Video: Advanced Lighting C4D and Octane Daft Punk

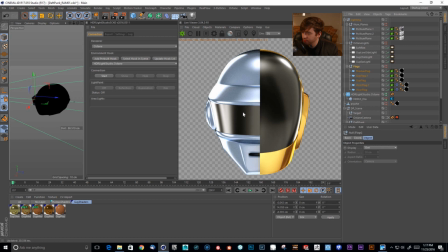1230s
Okay, so let me hide it. See all this reflection here that's on the helmets?
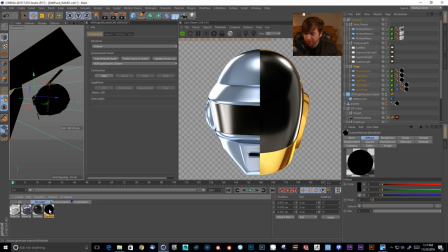1236s
Unhide it. We're cutting that off just from black shaders. And this is just a diffuse black, you know, it's very, very basic. There's nothing there that's special at all. And we're just flagging it.
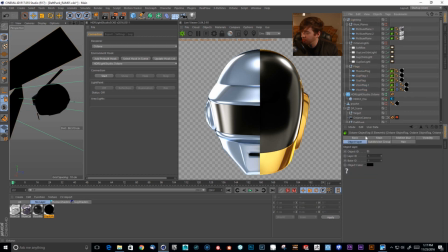1249s
We're giving it a Octane object tag just so we can hide it from the camera, as you can see here.
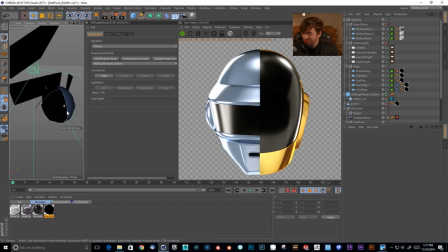1256s
Okay, so they're literally right in front of the objects. This is a great thing about CG is that you can kind of get away with whatever you need to do.
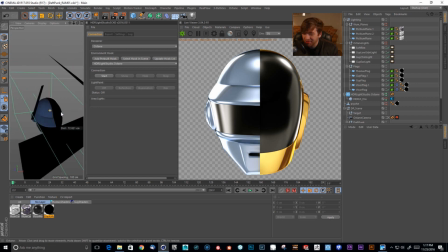1265s
You can kind of place these things very close to the object and not upset anything else. So with this flag here, this is creating a dark reflection across this portion of the light. It's kind of
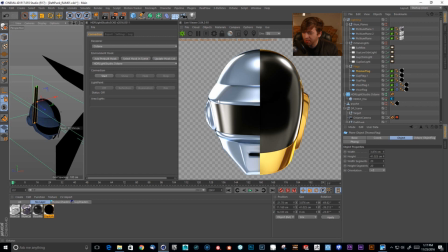1284s
accentuating the light, if you will, but I wanted this to be like extremely black, like as black as this is right here. The reason this is not happening is because this mask has a little bit of that plastic in there, so you're getting a lot of diffuse color and you're not getting 100% reflection.
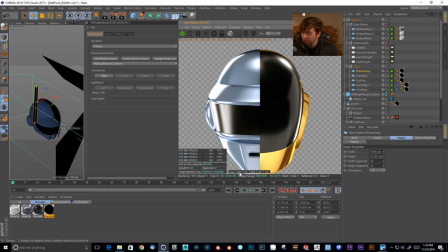1302s
So to show you that, let's look at
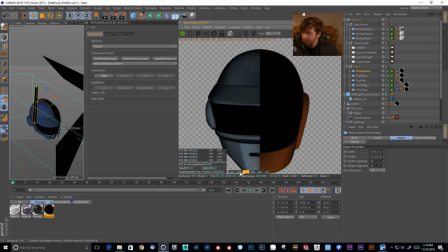1307s
the diffuse input here. So this is the indirect illumination. You can see Thomas has a lot more, and you can see here it's very clear that there's a lot of diffuse color,
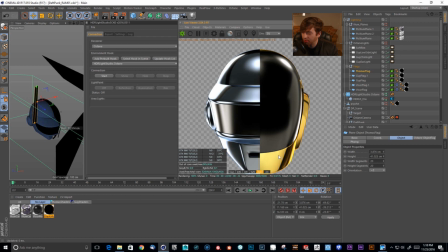1318s
and pretty much Guy is almost all reflective because it appears more metallic, but Thomas has a mixture of diffuse color and reflection. So you can see the flags here,
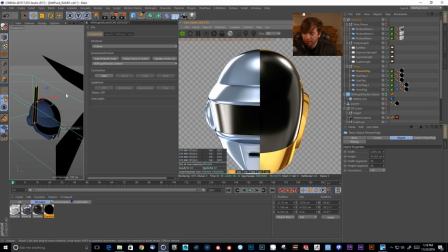1332s
okay, but they don't show up super black because it has a lot of plastic mixed into that shader. So to get around that, we're going to look at in post how we can just draw on some black lines to just make that look exactly like the album artwork was.
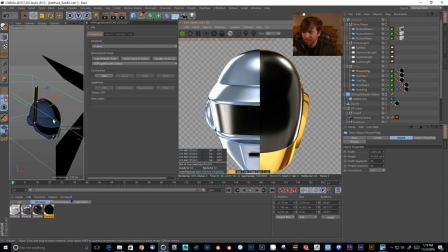1351s
Which I don't even know if the album artwork was CG or if it was painted or if it was a combination of the two. But, you know, the artwork is super awesome. So these flags are just there to create some more black kind of reflections.
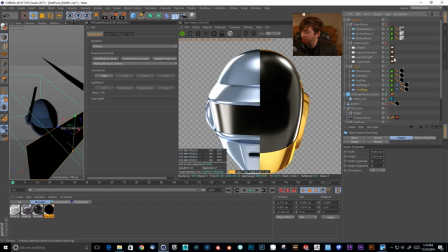1366s
Okay, so I won't harp on this any longer. You guys can just download the scene and check it out for yourself. It'll be on Gumroad. I also have Octane lights here to just pump in some more color.
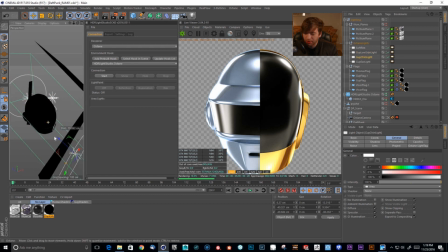1377s
Okay, so the one that is pretty important is this one right here.
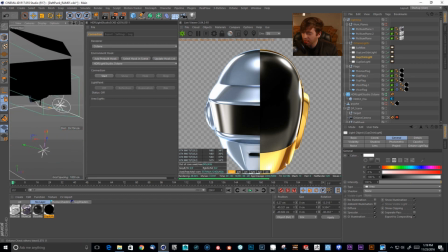1383s
Okay, so it's called Guy Chin Light, and this is creating this ping and illumination, and this is what gives it this amazing kind of gradation here. It makes it look really cool. So what I'm using is a image texture.
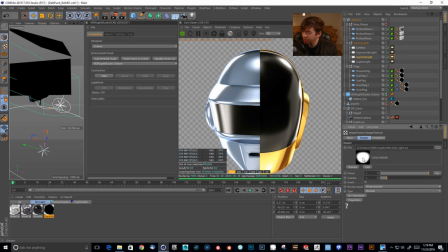1400s
And if you were to view this in Photoshop, you would see that the center is really bright and then it's just kind of blurry as it reaches the edges. It's almost exactly how we were looking at the HDR Light Studio with the opacity ramps.
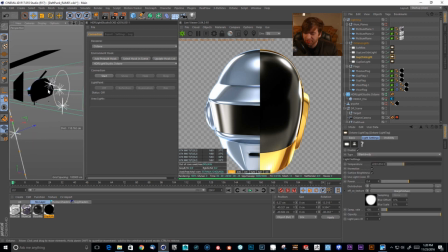1413s
It's the same idea, only I have it on an Octane light and it's actually floating in 3D space and it's not on an actual textured environment, okay? So that allows me to come through and create some really awesome pingy surfaces using that
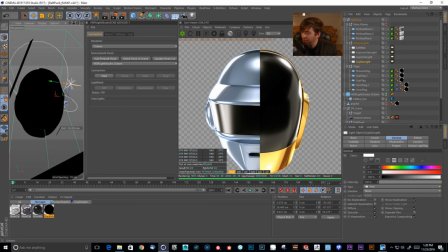1430s
texture and the light. Okay, so this guy right here, the ear light, it's going to give us some kind of really hot pinginess on the ear. And then you get this awesome kind of gradation of tone across Guy's mask. And last but not least, we have these illumination planes.
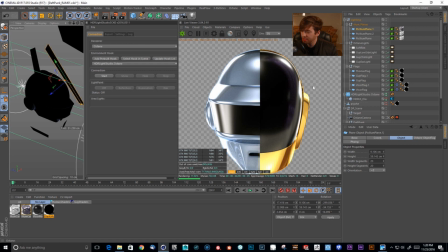1449s
Okay, so I have some of these planes here just to give some more interesting reflections in the environment. And the only thing this is,
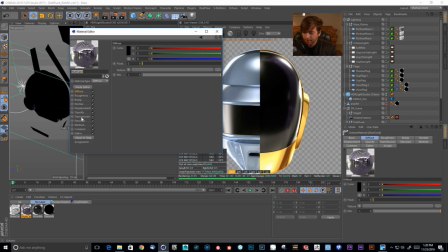1459s
if we look at this one that has the purple that goes on Guy's mask, if you go to the emission channel, it's a texture emission, it's color corrected, and it's kind of set to the hue of purple, and it's a huge saturation boost. And this is from Maxime's HDR pack.
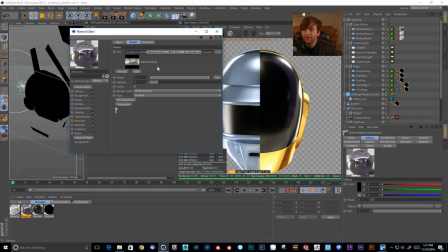1475s
So if you don't have this, you should definitely have it. This is, of course, the interior pack.